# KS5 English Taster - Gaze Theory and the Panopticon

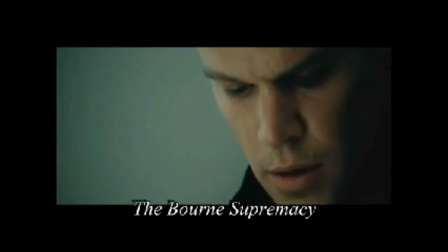[8:07] Why don't you come in and we'll talk about it?
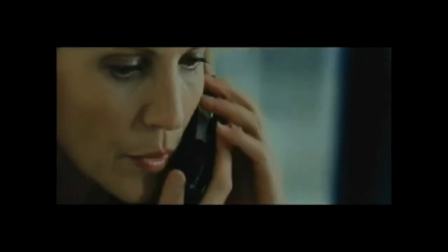[8:13] Bored?
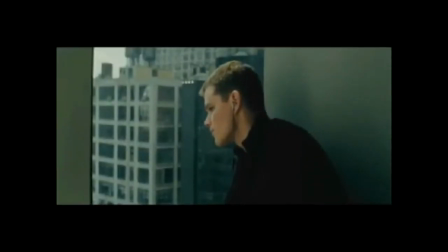[8:18] Get some rest, Pam. You look tired.
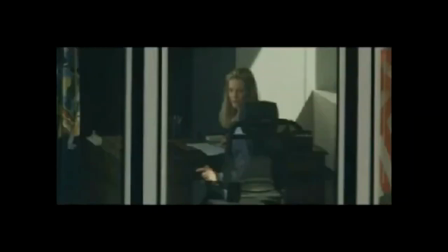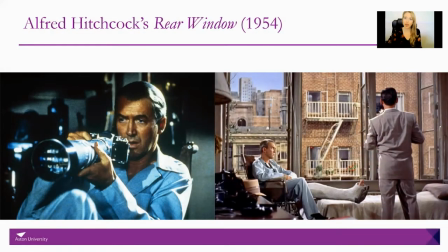[8:28]
So let's do a little bit by way of some close readings of one film in particular. So we've looked at a few quite broadly, but I want to talk about the film that we study in our first year module, Literature and Film, and that's Alfred Hitchcock's 1954 thriller, Rear Window. So if you haven't seen this, it is a real treat.
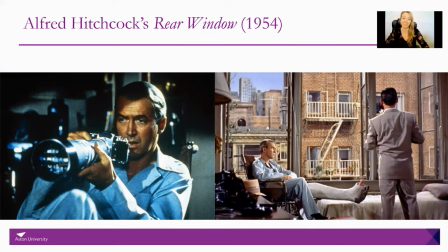[8:46]
I recommend you stop what you're doing after this and immediately go put it on, because this is a very, very well-made, very entertaining film. So the premise of the film is that our main character, Jeff, here played by Jimmy Stewart, is he's a photographer. He's stuck at home with a broken leg, and he alleviates his boredom and his sort of
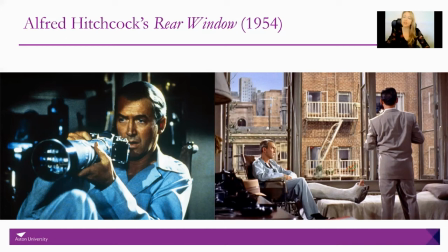[9:06]
sense of immobility by doing a little good-natured snooping on his neighbors. It starts out really, really innocently with him just playing around with his camera, playing around with his binoculars, and sort of looking into other people's windows. And this is all, all fun and games until he thinks that he's stumbled across a murder across the way.
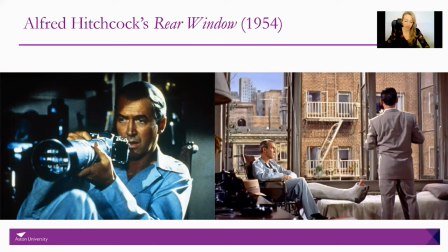[9:25]
He thinks the guy in the apartment across from him has murdered his wife. So the whole premise of this film is us trying to figure out if Jeff is right, if he's maybe just bored and reading too much into an innocent man's behavior, or if he's gone mad.
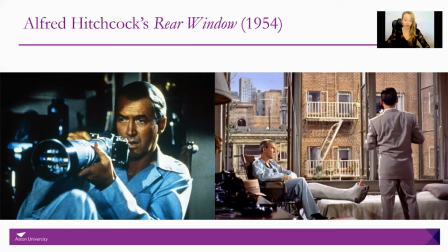[9:40]
So Hitchcock's camera work in this movie is wonderful because the camera not only operates like a giant eye, so you should always sort of think of the camera in terms of that sort of vision and gaze and who can see what, but it specifically acts as Jeff's eyes.
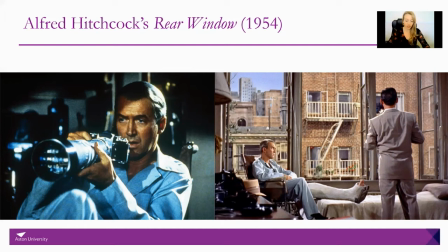[9:58]
So if we look at this opening sequence,
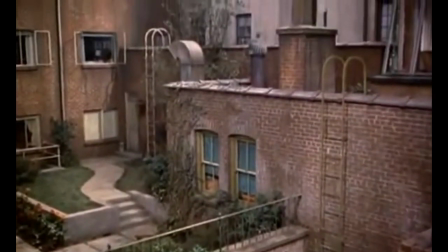[10:01]
the camera work here is mimicking Jeff's mobility and his vision, his visibility, right?
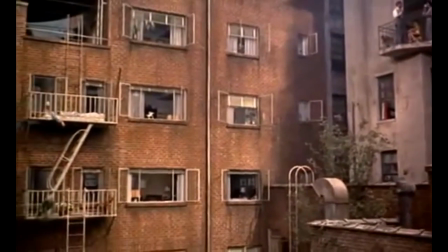[10:08]
So we don't see him, but it sees everything else. So it really is sort of a point of view shot that puts us in line with Jeff.
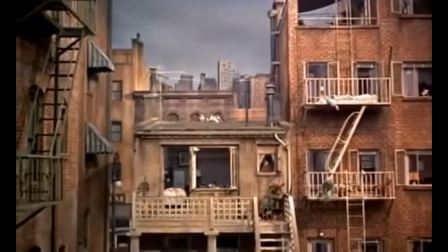[10:15]
This is a way for the audience to come to grips with the environment and all these different apartments and help us piece together who's who.
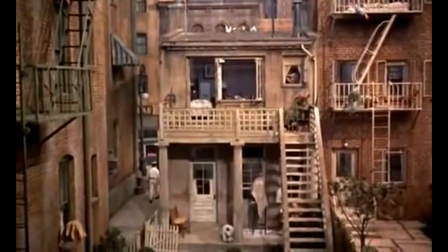[10:22]
And the camera is panning around all over the place, mimicking Jeff's sort of nosy neighbor gaze.
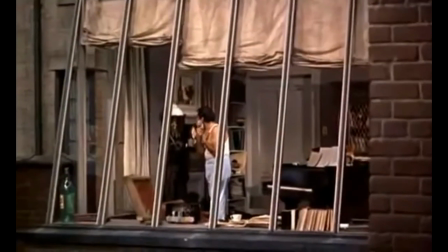[10:28]
But it's really important to note that the camera actually stays rooted to one spot, even as it's looking around.
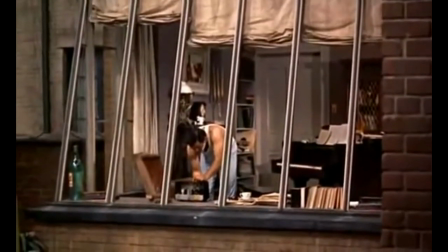[10:34]
So this mimics Jeff's lack of mobility. It makes the audience feel close to Jeff and feel just as frustrated that he is,
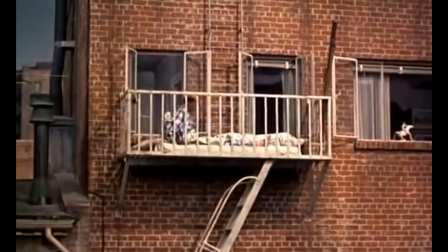[10:42]
because it's almost like we're stuck in his body here, where we're looking around, but we're not actually moving around.
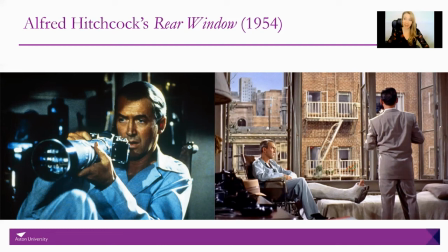[10:49]
Additionally, Alfred Hitchcock makes sure that the camera work here is not omniscient. So we as the audience, this is really fun. We never see anything that Jeff cannot see from his apartment.
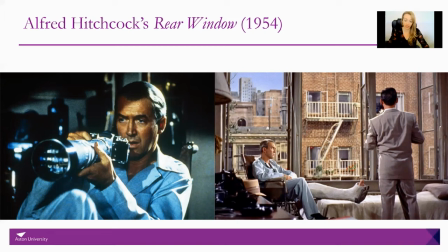[11:01]
We don't get to properly go inside anyone else's apartment, apart from what Jeff can see through their windows from a distance. When other characters leave Jeff's flat, we do not get to follow them. When they're sort of out of his range, he's not able to speak to them or see them anymore, we can't see them either.
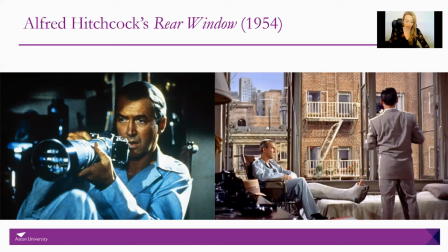[11:18]
When Jeff falls asleep, the camera fades to black. So we can only witness what he's witnessing. And that's kind of frustrating for the viewer as well, because we want to solve this mystery as much as Jeff does. But our gaze is bound to this fallible man. He has to sleep sometimes.
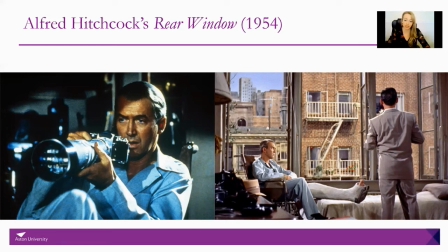[11:36]
He can't look everywhere at once. He's only human.
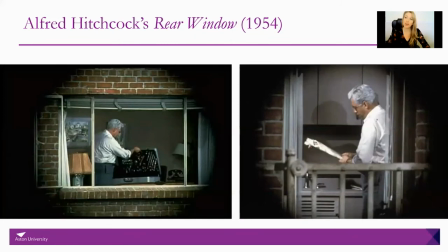[11:41]
What's also really fun is that when Jeff wants to get a closer look at anything, we can only see it, again, that closer view, through his binoculars. So a good part of the screen here, as we can see, is blacked out to mimic that. We can see closer, and that's sort of powerful, but it also does cut off a huge chunk of our gaze.
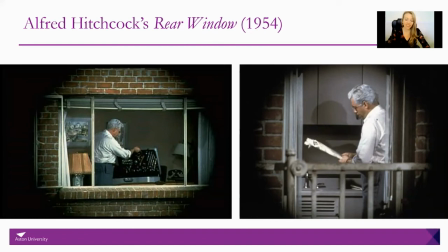[12:00]
It makes it harder for us to look around elsewhere. Now, this is really neat in terms of pairing it with the Panopticon, because here, while visibility is to some extent a trap in that, Jeff can see other people, but they don't really see him. He usually does this in the dark, or sort of hidden behind things.